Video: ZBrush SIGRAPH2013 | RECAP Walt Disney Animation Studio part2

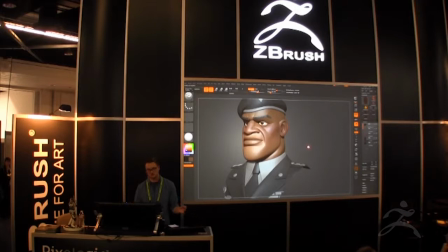It's a lot of little things to keep in mind, but when all of those small individual elements are working together,
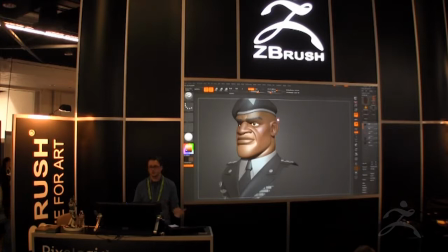it really just makes for a stronger design and you find yourself not having to rely so much on over detailing or if this is on sort of like a surface level of quality.
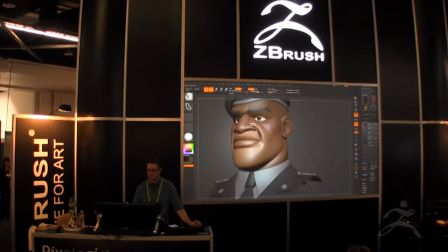So you can see there's a lot of things working in here like the FICTA-FAN lines up his mouth there.
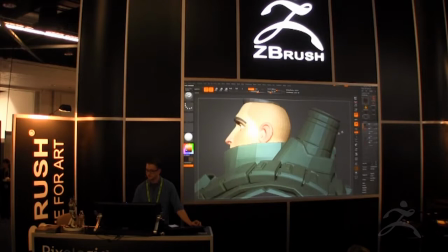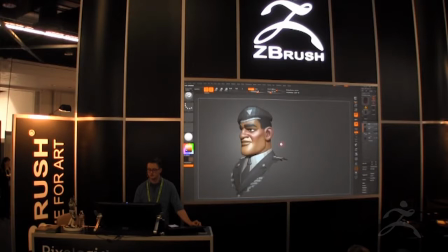So you can see this guy is just lacking a lot of that stuff, he's a lot softer, and there's something that's just not quite as solid and imposing, and he doesn't have quite the same presence that this guy has,
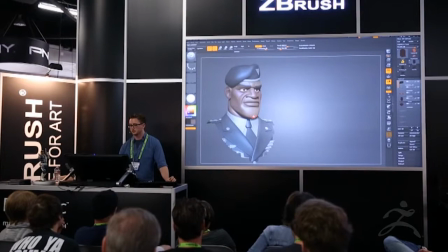so it's a fun process back and forth, to just really It's going to set a lot of character.
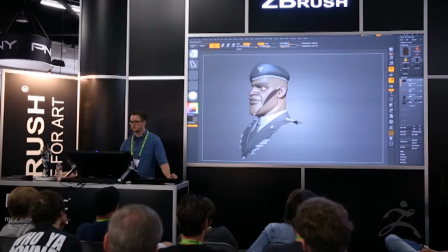We're really trying to just make sure that a lot of these shapes are flowing.
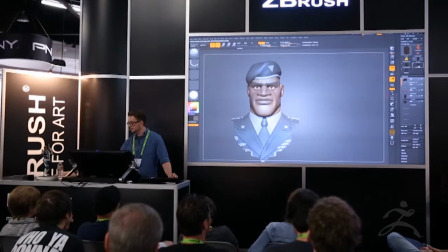Part of the character is important. So, let's talk about another Marine here.
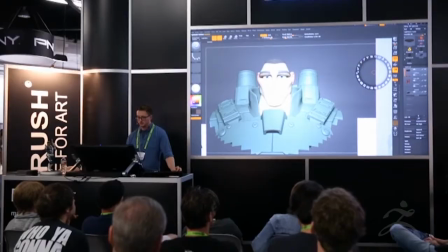A little bit of the ribs. Alright, so, this is Mack.
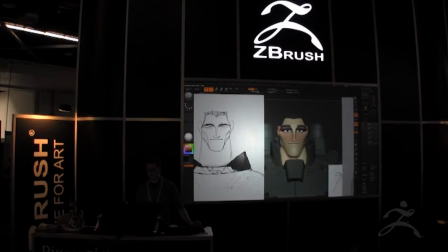He's the first Heroes of Duty Marine that we made. And that concept art, you can see, is pretty extreme.
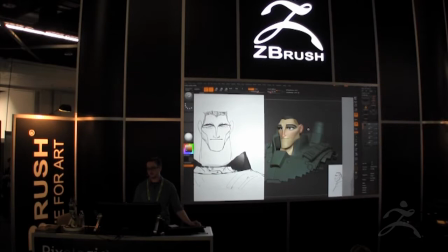So we really just wanted to kind of use this as an experiment to sort of push it as far as we can go in one direction.
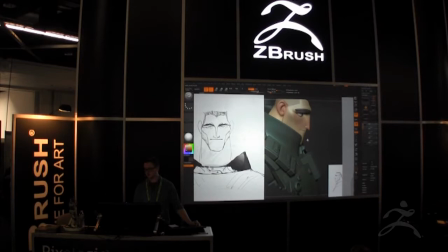Like, this guy's ridiculous. Look at where his cheekbones are.
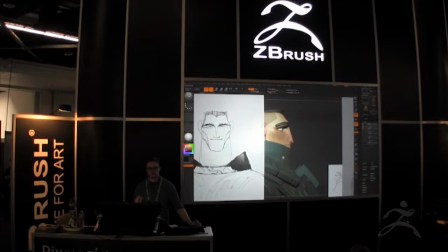Look at the slope of his nose. We just wanted to go 100% and then dial it back from there to see where we eventually landed.
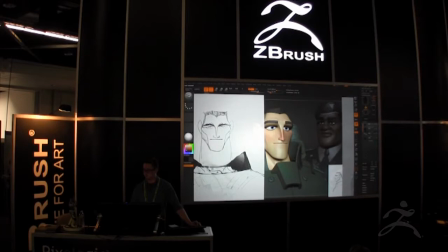Because right now, you know, these guys don't live in the same world.
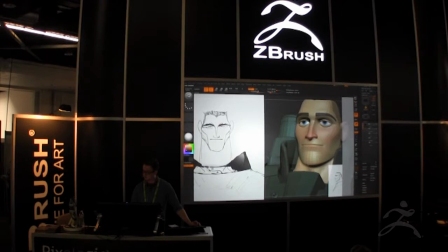Right? So, um...
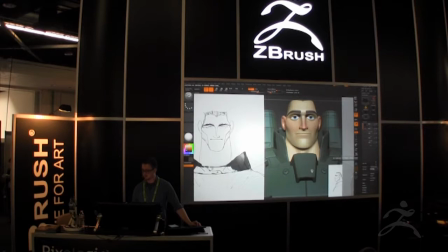Right, so eventually we did end up with this guy. So once all the other Marines had sort of been made, we had to go back and sort of have like a day to just put this guy into a totally different feel,
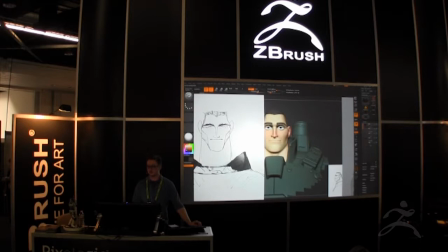and update him so that he still lived in that world with the same sort of shape,
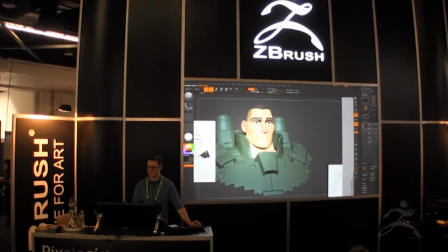language, and design philosophies that everybody else had at Heroes' Duty, but with, you know,
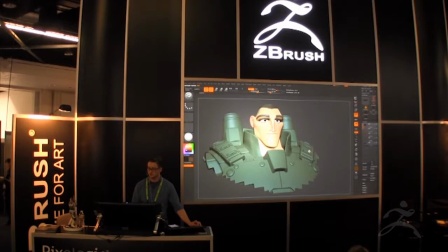I didn't really have a design drawing to go off for this time, so I'm going to talk a little bit about how I went between those two.
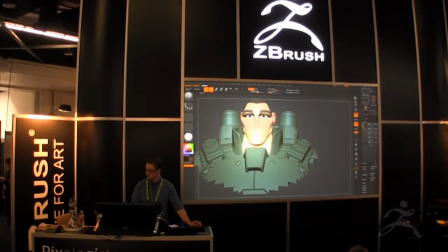This is Tony's armor that he thinks is pretty awesome. So, yeah, I guess I'll just jump in and start to do some stuff, and talk about how I would go from a guy like this, so extreme, to something like this and sort of still keep the
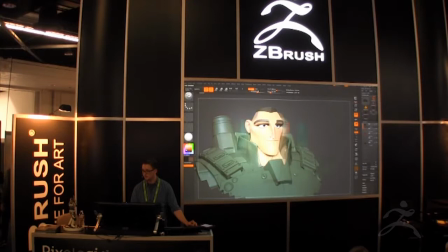general design process. So, alright. So, first thing that we normally do is start and see we have a mesh already built in with,
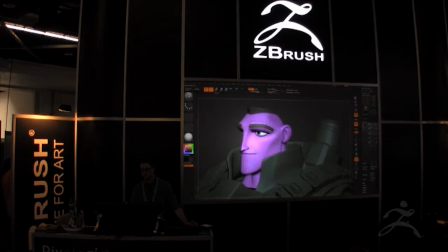you know, So it's nice to start with something like this because you've got a lot of structure already built into it.
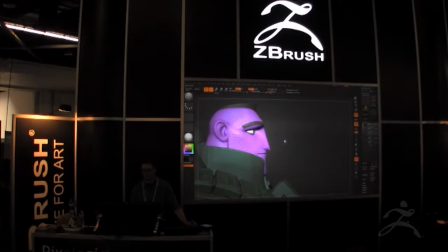Z-verse is great for jumping in and doing Dyna-mesh sculpts and just really like reforming it.
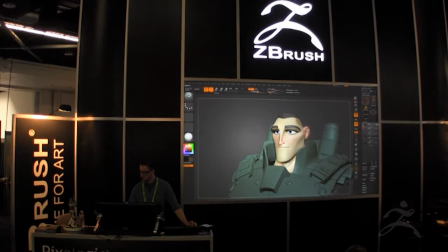And then once you go in and put the structure back into it, it really supports everything down the road.
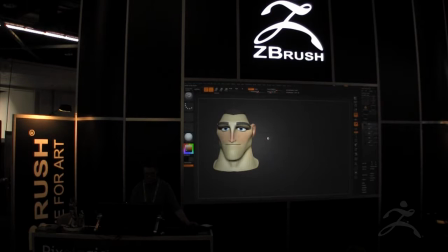I'll just talk a little bit about this.
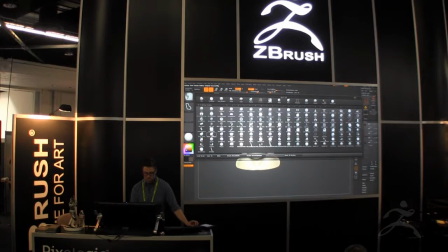Alright, so the first thing I'm going to do is just go ahead and make large scale changes.
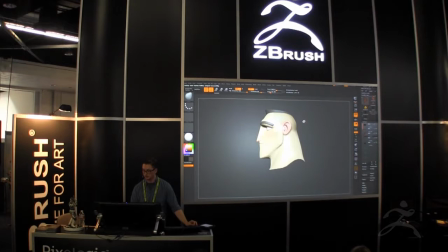And just kind of try and get them into a realm that I like.
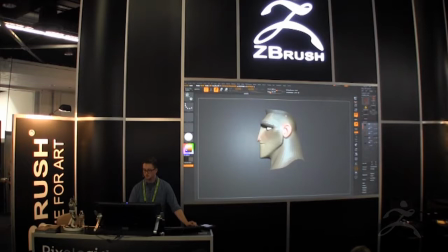So I'm going to go in and sort of use the sheet gears using Transpose to just move things around quickly.